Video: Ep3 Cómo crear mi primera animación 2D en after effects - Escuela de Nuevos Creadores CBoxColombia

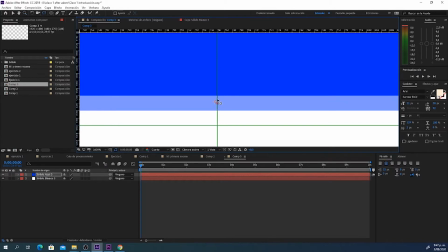8:10 Entonces puedo hacer que el pie cuando caiga,
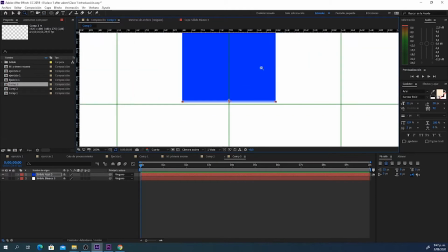8:14 caiga exactamente sobre este punto y no sobre el centro de la capa,
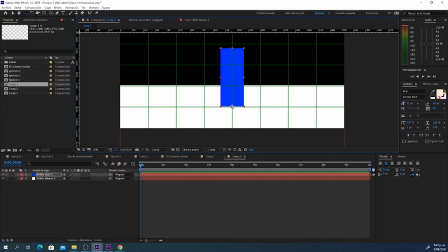8:19 porque si lo quiero hacer rotar, él va a rotar desde acá, no desde la cintura.
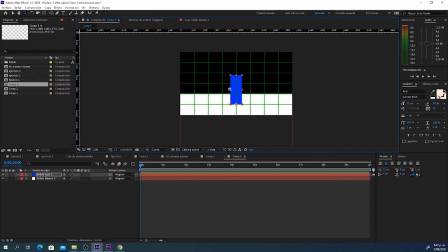8:24 Es algo que se puede hacer, digamos, a voluntad del director y según la acción que quiera tener. Muy bien, entonces vamos a darle acá posición. Habilitamos este relojito, que significa que vamos a grabar keyframes cada vez que creamos.
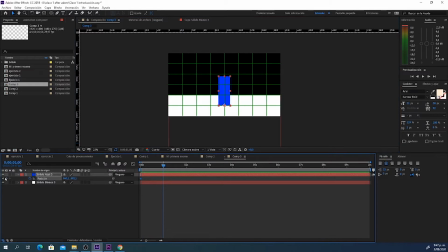8:39 En este caso vamos hasta el segundo 1 y vamos a crear un keyframe pero vacío, con la misma información del anterior.
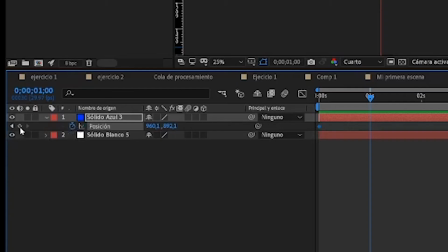8:46 Simplemente damos un clic acá.
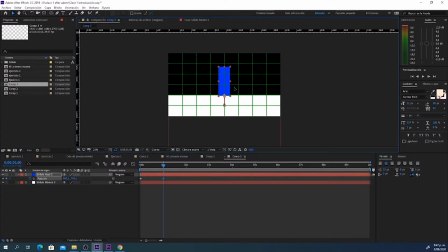8:48 La acción de saltar y volver a caer rebotando va a tardar un segundo. Entonces hasta el segundo 2 el personaje ya debió haber saltado y debió haber vuelto a caer.
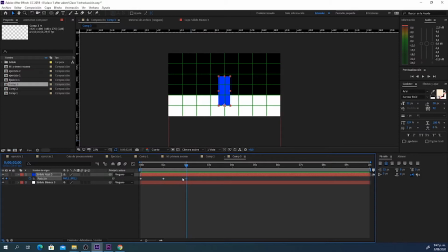9:03 Entonces acá vamos a crear otro keyframe igual al anterior, porque esta es la pose de reposo, así se conoce, pose de reposo a la pose que inicia la animación o la acción. Entonces el segundo 1, para distribuir de manera correcta el timing,
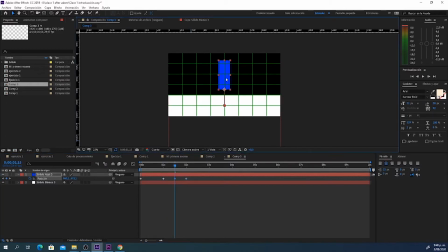9:20 vamos a hacer que aquí en la mitad el personaje esté arriba, ya haya saltado, ¿listo? En este caso se vería así la animación. A partir del segundo 1 hay una transformación básica en la posición hasta que vuelve y cae acá.
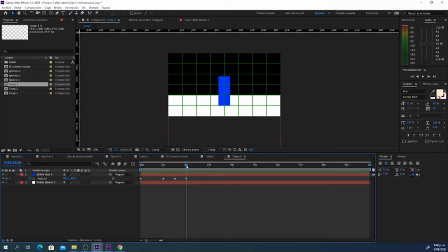9:36 A partir de que cae vamos a hacer las reacciones. Entonces él se va a agachar un poquito para compensar el impulso que llevaba al subir y eso va a durar más o menos un cuarto o incluso medio segundo también.
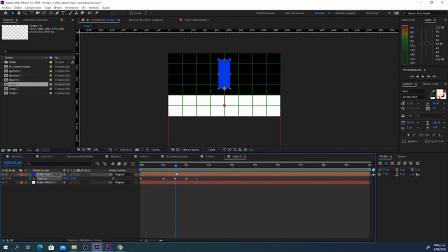9:50 Vamos a ponerlo acá. Entonces vamos a hacer que esta reacción desde acá tenga varias alteraciones, como por ejemplo en la escala agregamos con Shift S, hagamos que a partir de acá, por ejemplo, aquí no hay alteraciones en escala,
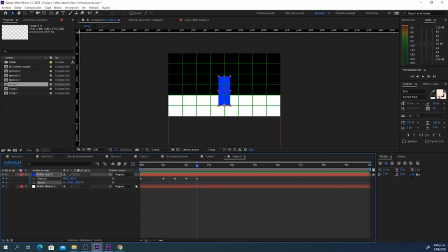10:09 entonces no voy a poner ningún keyframe, que a partir de este momento él tenga una alteración cuando cae, como si estuviera recobrando sus rodillas. Entonces se agacha un poco y vuelve y sube, cae, vuelve y sube.
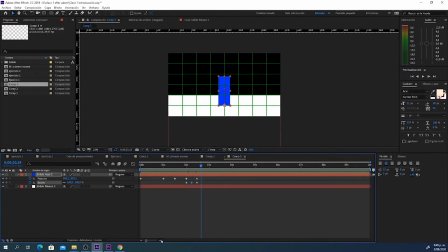10:25 Listo. Acá podríamos hacerle otra pequeña interacción entre varios keyframes, un poco más simple, ¿cierto? Digamos, esta es la pose de reposo, entre esta hubo otro pequeño rebote, un poco menos que el anterior, y listo, ya queda nuestro personaje.
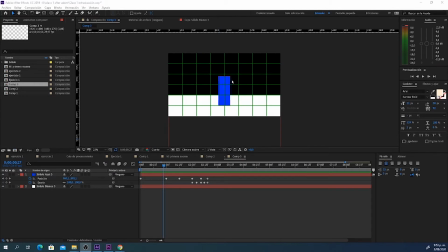10:43 El producto va a ser mucho más complejo, con articulaciones y con elementos con los que vas a entender mucho mejor el movimiento. Por el momento, lo importante es entender el concepto de que el tiempo va de inicio a fin y cómo podemos hacer alteraciones en él. Entender el timing,
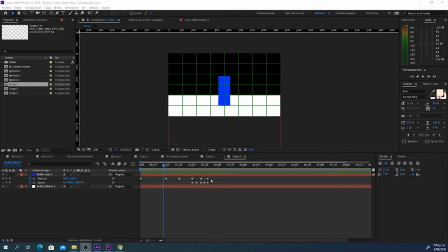11:00 el spacing y los 12 principios básicos de animación va a hacer que tus animaciones tengan un desarrollo mucho más profesional. Mover no significa animar, no es exactamente lo mismo. En este caso entonces, podríamos hacer un ajuste del tiempo.
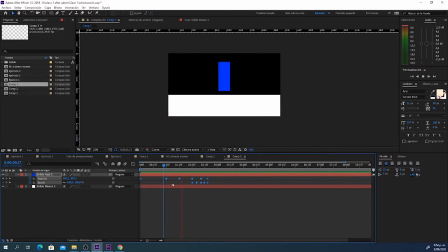11:17 Si todavía no nos convence la manera como está reaccionando, todavía está muy lenta la animación, podemos hacer lo siguiente: seleccionamos todo el grupo de keyframes, presionamos la letra Alt y podemos hacer un cierre del tiempo de forma proporcional.
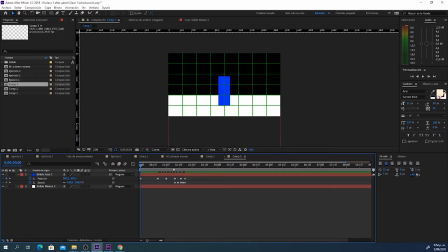11:35 Así estaríamos haciendo que se acelere el movimiento y que se cumpla en un tiempo menor al que habíamos programado inicialmente. Quedaría así. Listo, esa reacción ya tiene un poco más que ver con lo que hemos conocido antes como referentes, ¿cierto? En animaciones que hayamos visto.
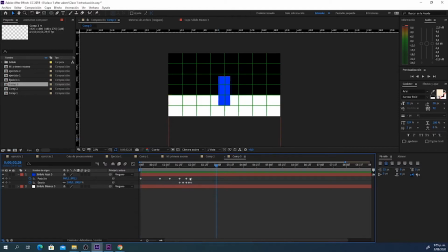11:54 Pronto vamos a entender entonces en qué consiste estas divisiones del tiempo, cómo encontrar algunos referentes específicos para hacer esto.
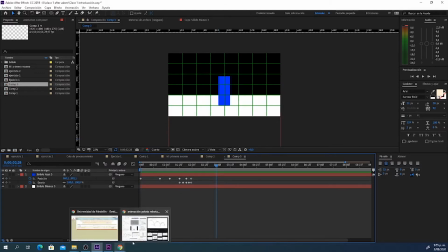12:02 El primer ejercicio, el más importante, es entender, por ejemplo, la caída de una pelota.
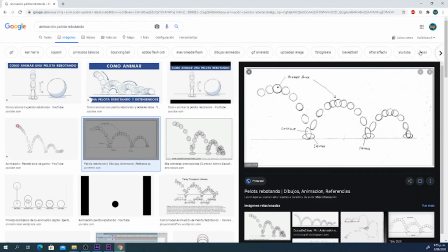12:07 Este es uno muy bueno.